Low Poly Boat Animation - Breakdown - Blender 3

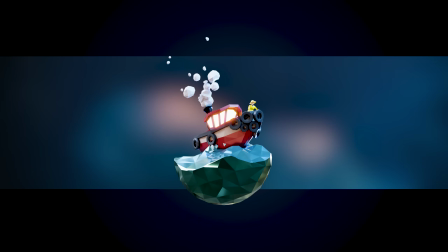In this video I'm going to show you how I made this low-poly boat animation. In the first section I'll talk about how I made the model, and in the second I'll talk about all the animation aspects. I've split the video into chapters so you can jump to the section that you're interested in.
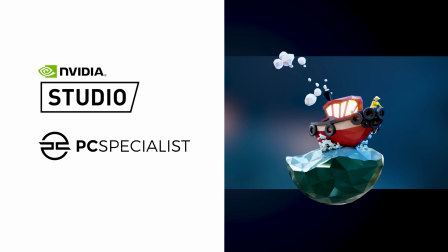This video and model for that matter is made possible by the sponsors of this channel, NVIDIA and PC Specialist.
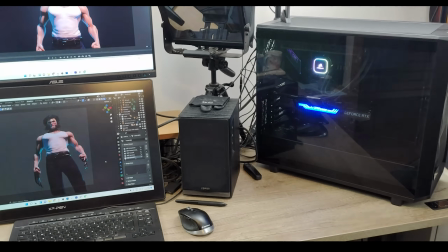They were kind enough to give me this lovely machine here, which makes a huge difference to my workflow and what I'm able to achieve in Blender and every other creative program I use.
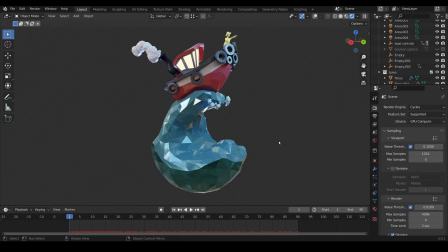You can see here how much difference the RTX 3090 card is making and how it's practically rendering my model almost in real time with their RT cores and AI tensor cores combined with using optics in Blender. It means I can play with the textures and lights and get instant feedback and in the end produce better quality and faster renders.
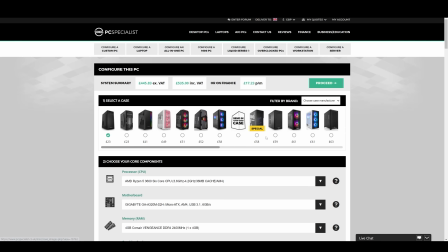PC Specialist are an NVIDIA studio partner and leading system builders selling a range of customisable PCs that perform amazingly with Blender.
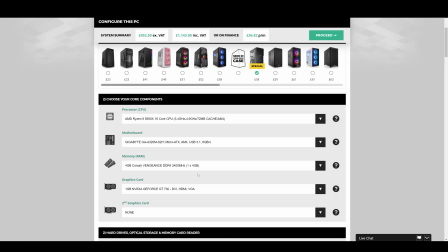They specialize in custom PCs and laptops for creators and gamers. So configure your next NVIDIA RTX system using PC Specialist's online configurator.
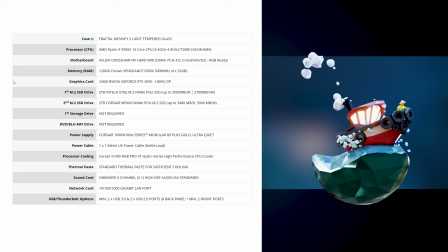And once again, for those that are interested, here are my machine specifications on the screen now, the RTX card being the most essential thing in my opinion.
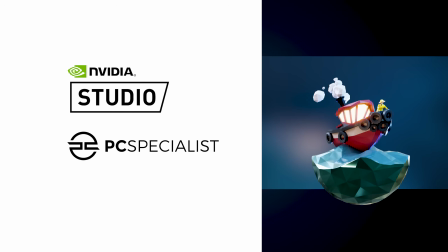So thanks to NVIDIA and PC Specialist for making this all possible.
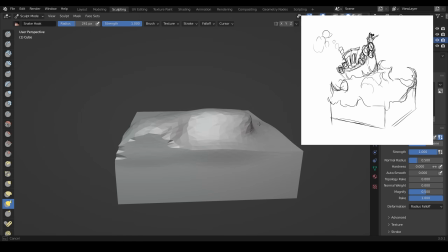So I started off with a sketch and that went through lots of iterations, ending up with what you can see in the top right here.
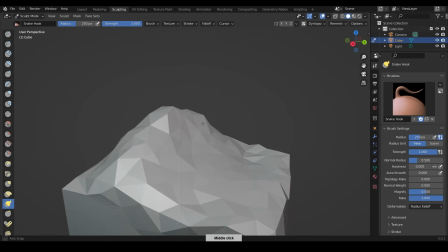I always like to do some sort of sketch and I have lots of reference images of boats and things like that on my other screen.
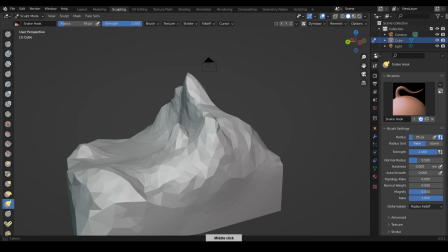If you want to learn how to do simple sketches then do check out my drawing course. It certainly helps to have a general idea of where you're going before you start in Blender.
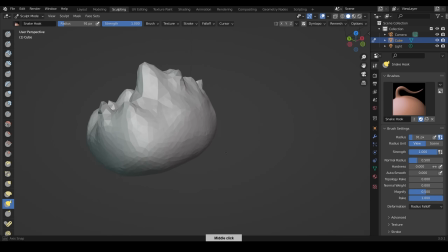It can really speed things up. Having said that you can see I'm kind of sketching out ideas for the waves at the moment and you can see here
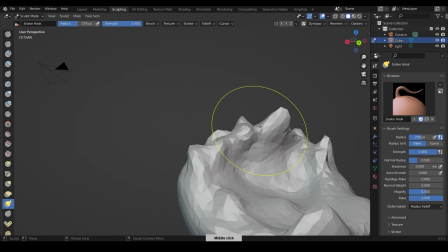that I'm ending up with a spherical shape rather than a square base like I had in my picture.
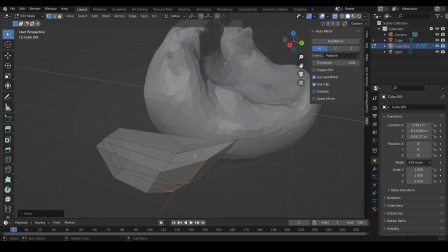Once I've got that general shape then I start on the boat and I keep everything really simple so trying my best not to add too many loop cuts.
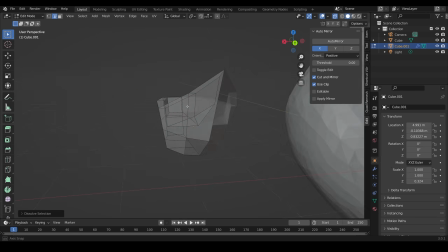The more loop cuts you add, the more polygons you have to move around. So I keep it all very basic.
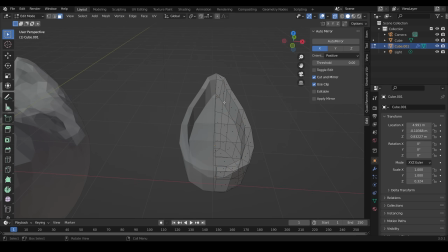You can see that I use the knife tool quite often just to refine the shape, and obviously the loop cut tool and extrusion tool.
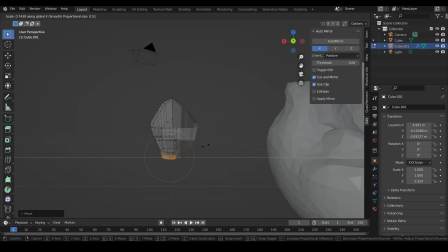I always think that low poly modeling is one of the best ways to learn Blender,
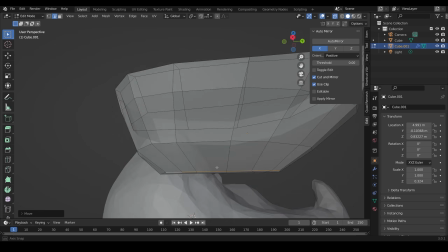as you have to simplify forms into their basic shapes, which is kind of the fundamentals of modeling any shape,
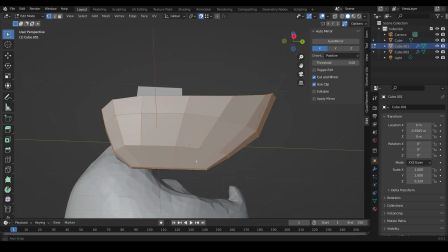no matter how realistic it is. When I make the top sort of cabin or control room bit, you can see that I keep that as a separate shape.
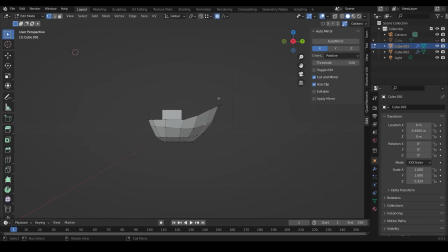So once again I'm trying to keep things really basic, really simple. I'm not trying to make this all one mesh.
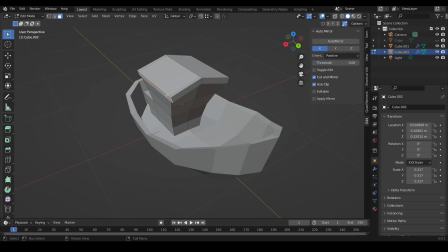Some people kind of obsess about that especially if you're trying to use it in games but even in games you're allowed to have overlapping geometry that's absolutely fine.
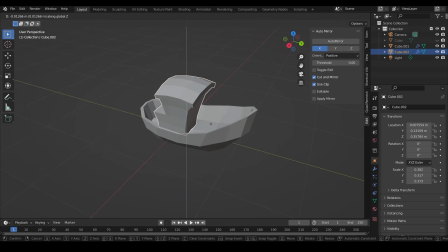So this model would work absolutely fine in a game. I do kind of like to sketch with the sculpting tools so sort of pull the mesh around and find a funky fun shape.
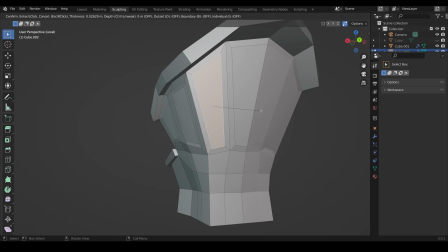I experimented with the windows fair bit trying to make them rounded but I thought that looked a little bit naff in the end so I put it back to nice and square.
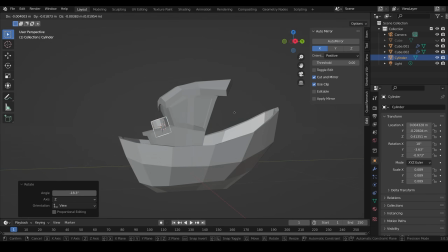That is the one section I'm not that pleased with is the windows. I think they're okay but they're not brilliant.
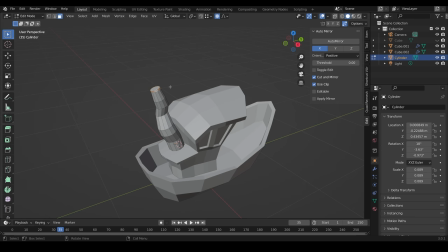Then I put a pipe in with lots of kinks in it and that's like a steamboat thing.
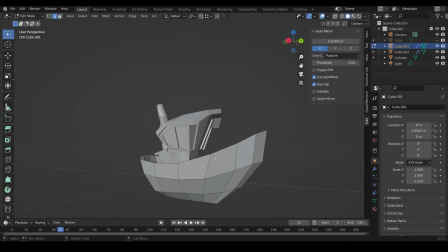I'm sure lots of nautical people out there might say this boat is absolutely ridiculous and that is all part of the fun.
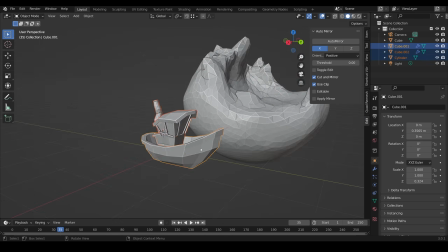At this point I changed the viewport display so I could see the sort of hard edges much easier.
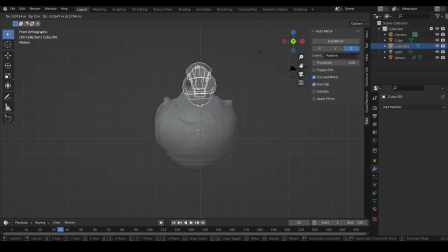I think that just helps with the whole sort of modeling process and I positioned it on my waves. And for the waves I decided to use a sphere and kind of chop it off so it was a little bit more perfectly rounded.
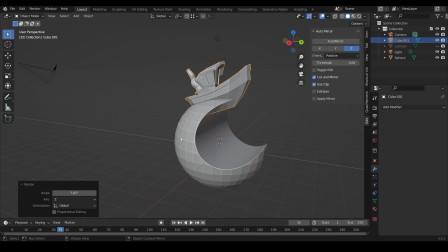I do actually change that later on and I'll talk about that in the animation section. But I was kind of happier with this spherical shape.
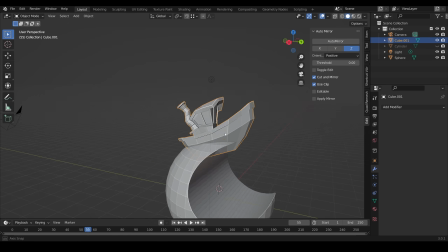I thought that was a bit more fun. I do tend to jump around when I'm modeling as well so I'll go from the boat to the waves and back again.
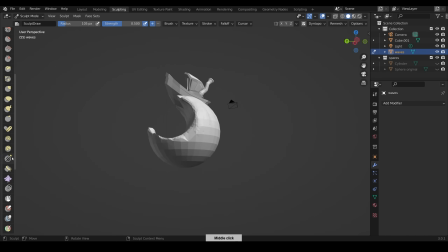I find that helps a lot with the creative process. It gives you a break between objects. So you can see I'm sculpting out the waves from this new spherical design.
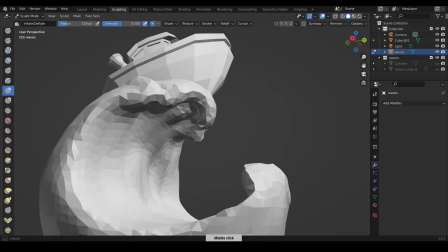I'm using Dyne Toppo and I've got it on quite a low resolution so it's still very blocky
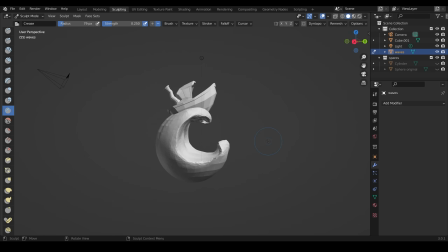and it's got that low poly feel and I actually decimate it later on to make it look even more low poly.
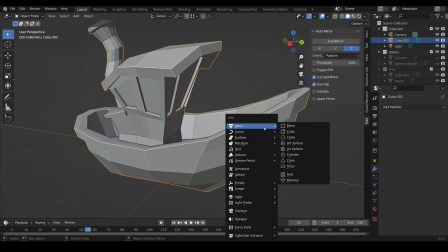I move the boat into a position I like but then I make a copy of it to work on and continue the modeling process.
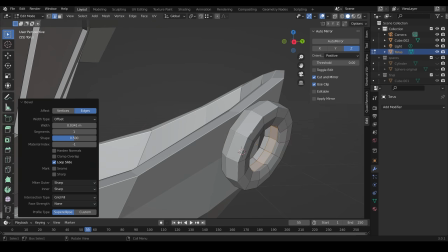It's much easier to model when it's in line with the axes and I can obviously just reposition it later.
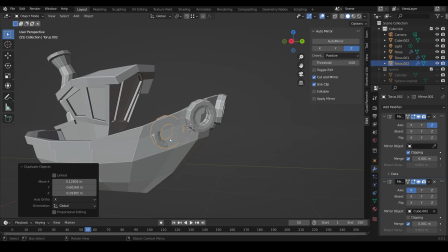I used a simple Taurus for the tires that go around and apparently they're called fenders.
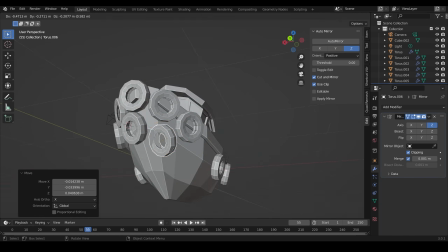Generally I used a instance to duplicate them so I only had to change one and put update on all of them.
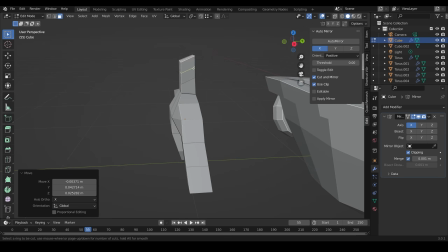For the sort of low poly person or crew member I did this really quickly and quite roughly as well.
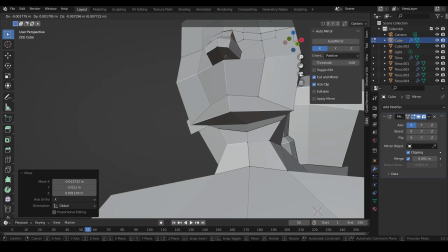I wasn't too worried about the topology and originally I wasn't going to animate them so I was purely just doing this from a speed point of view.
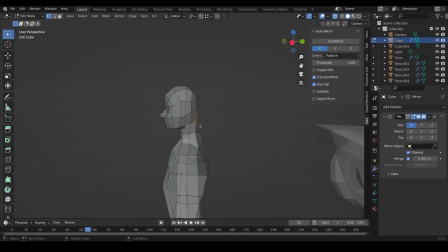Really rough, using the knife tool, ending up with lots of triangles around the place. I find that's an okay way to model.
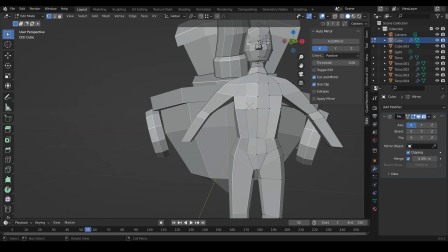I quite enjoy just free-forming it and then tidying things up later.
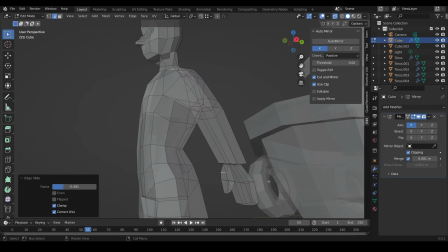I do have a low-poly character course which if you're interested in that I go through a much more precise way of modeling these characters.
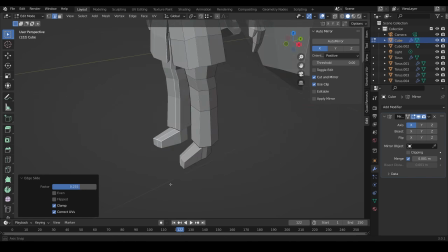Check the description for a discount link if you're interested in that. When it comes to the clothing I do model that as part of the object.
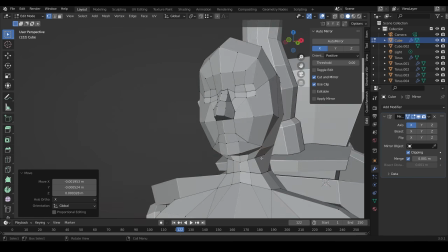I don't model it on top of if that makes sense. You'd only do that if you had a character where you wanted to change their clothing quite often.
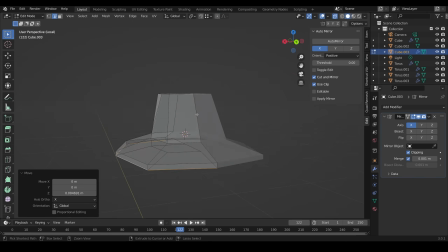The hat however I do model as a separate object because I want that to be animated and lift off his head when the ship drops
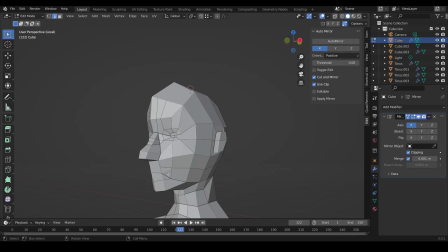and it was around this sort of point where I started to think maybe this would be fun if this was all animated so at this point I get
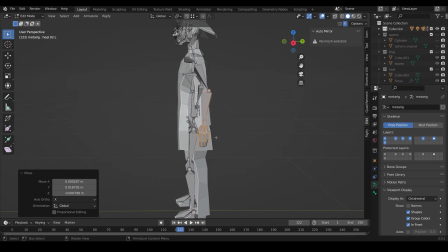the Rigify rig and plonk it into position I thought it might be nice to have him point so I separated the handout so it had a extra
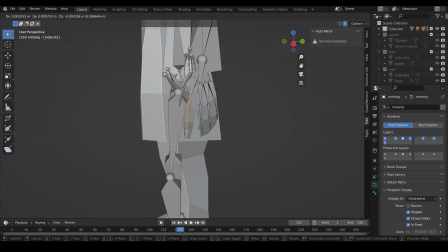finger I do like to use the whole Rigify rig so you can kind of generate a rig with lots of controls on it but it can
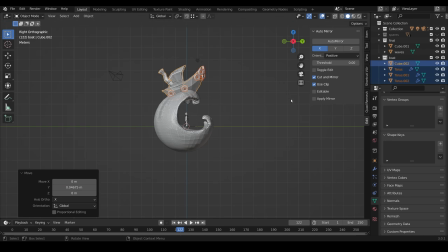be a bit awkward for beginners so just stick to the normal rig if you want to animate a character and don't generate the special Rigify rig,
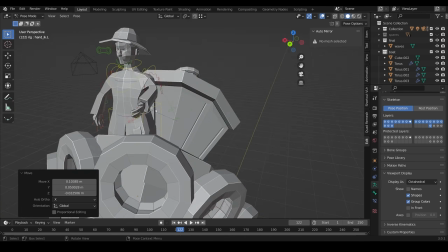because like I say, that can be quite a pain for a beginner. And you can probably see I've got a few weight painting issues, and I sort those out a little bit later.
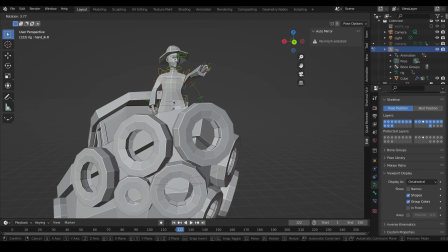And that's part of the problem. As a beginner, you're trying to figure out all the weights and which layer even are the bones on that you have to weight to.
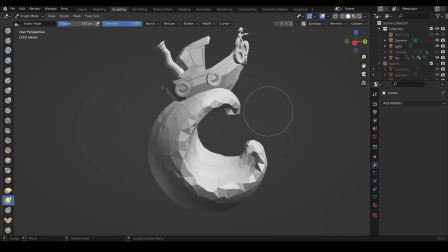It's all a real pain.
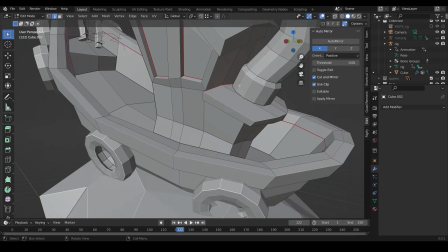So I've got the position roughly where I want it. Now I start splitting things up and marking out some UVs.
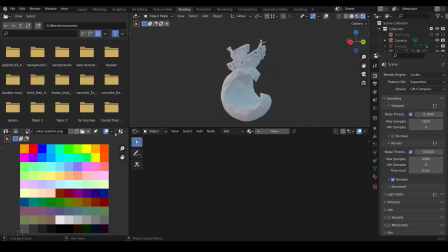For the crew member, I just cut in a few extra areas, so that I can separate out the clothing from the skin.
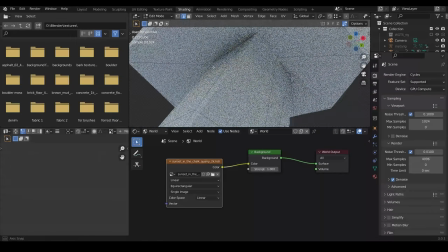Initially, when I was texturing it, I thought about unwrapping and adding a gradient texture to my objects,
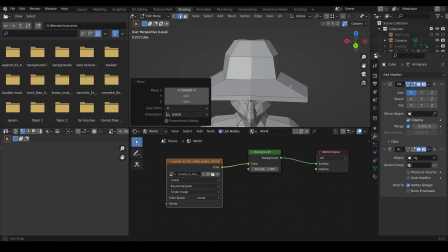but it didn't seem to work with this scene, so I just kept it really simple and just used basic colors.
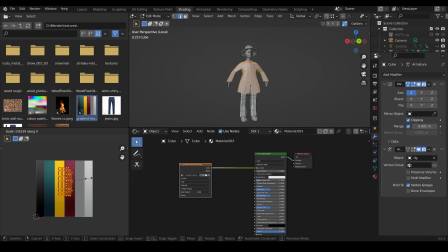It was still helpful to have it unwrapped because I could easily select sections and add texture slots, but it's something that's not absolutely necessary.
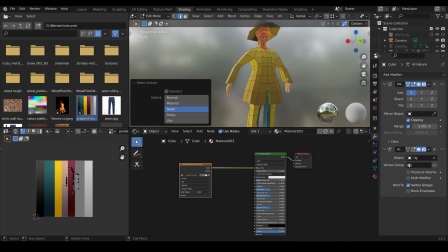I do generally find it easier, just simple texture slots rather than a texture grid or gradient grid that I'm using here,
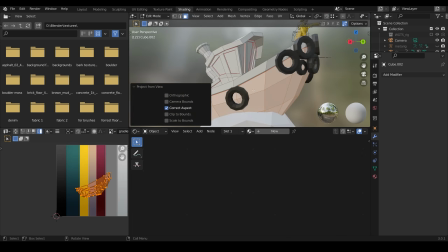and it does still export okay it means a little bit more work the other end in something like unity but it's not a big deal really.
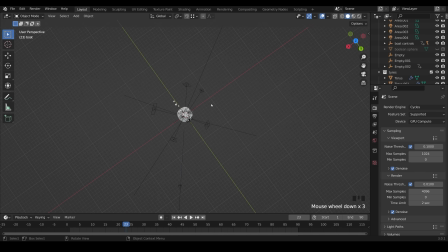Okay so let's quickly talk lighting you can see from the top view here how many different lights I have in my scene and if I zoom in a bit
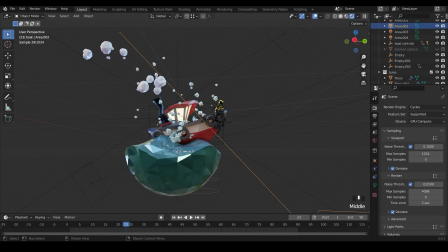and go to rendered view I'm trying to get in some instances a rim light so this sort of shine on the edge there I want it to be fairly light but still look a little bit like night time and you'll notice if I look at the lights,
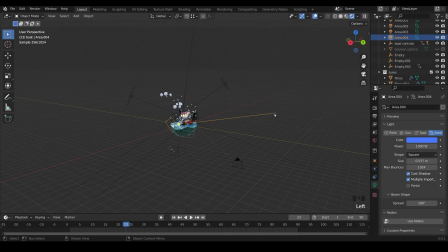they're different colors as well, mainly blues and a little bit of yellows in there. That gives the scene a bit more saturation in the colors and a bit more vibrancy with that sort of low poly feel.
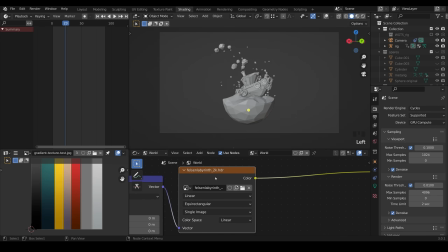If I go to the shading workspace and take you to the world, you can see that I've got an HDRI hooked up as well.
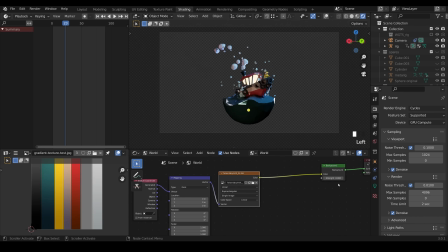I'll turn on the render and you can see the effect of that if I bring this down to zero. You can see just the lights and then changing it to one. The HDRI not only lights the scene but it adds the reflections of my objects as well,
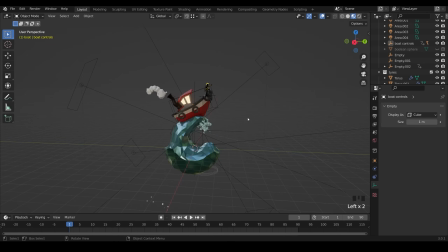especially for the water that's really important so for the animation all the boat objects so all these different objects including the person is attached to an empty called the boat controller and you can see in my
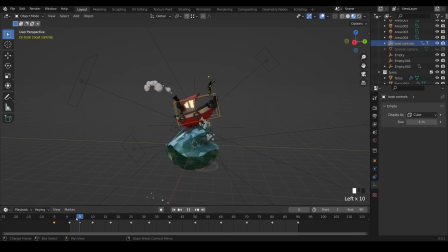timeline down here the different keyframes for this controller so it falls down with the wave a little bit behind the wave falls down splashes in so it goes a bit deeper than the wave and then bobs up and down until it lifts up slowly again and then the process repeats then something like
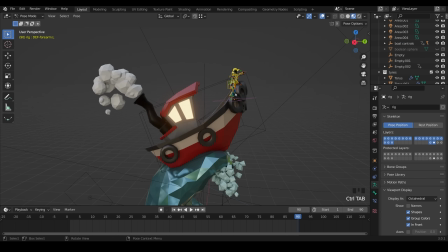the person here. I'll go into pose mode and select all so you can see the bones.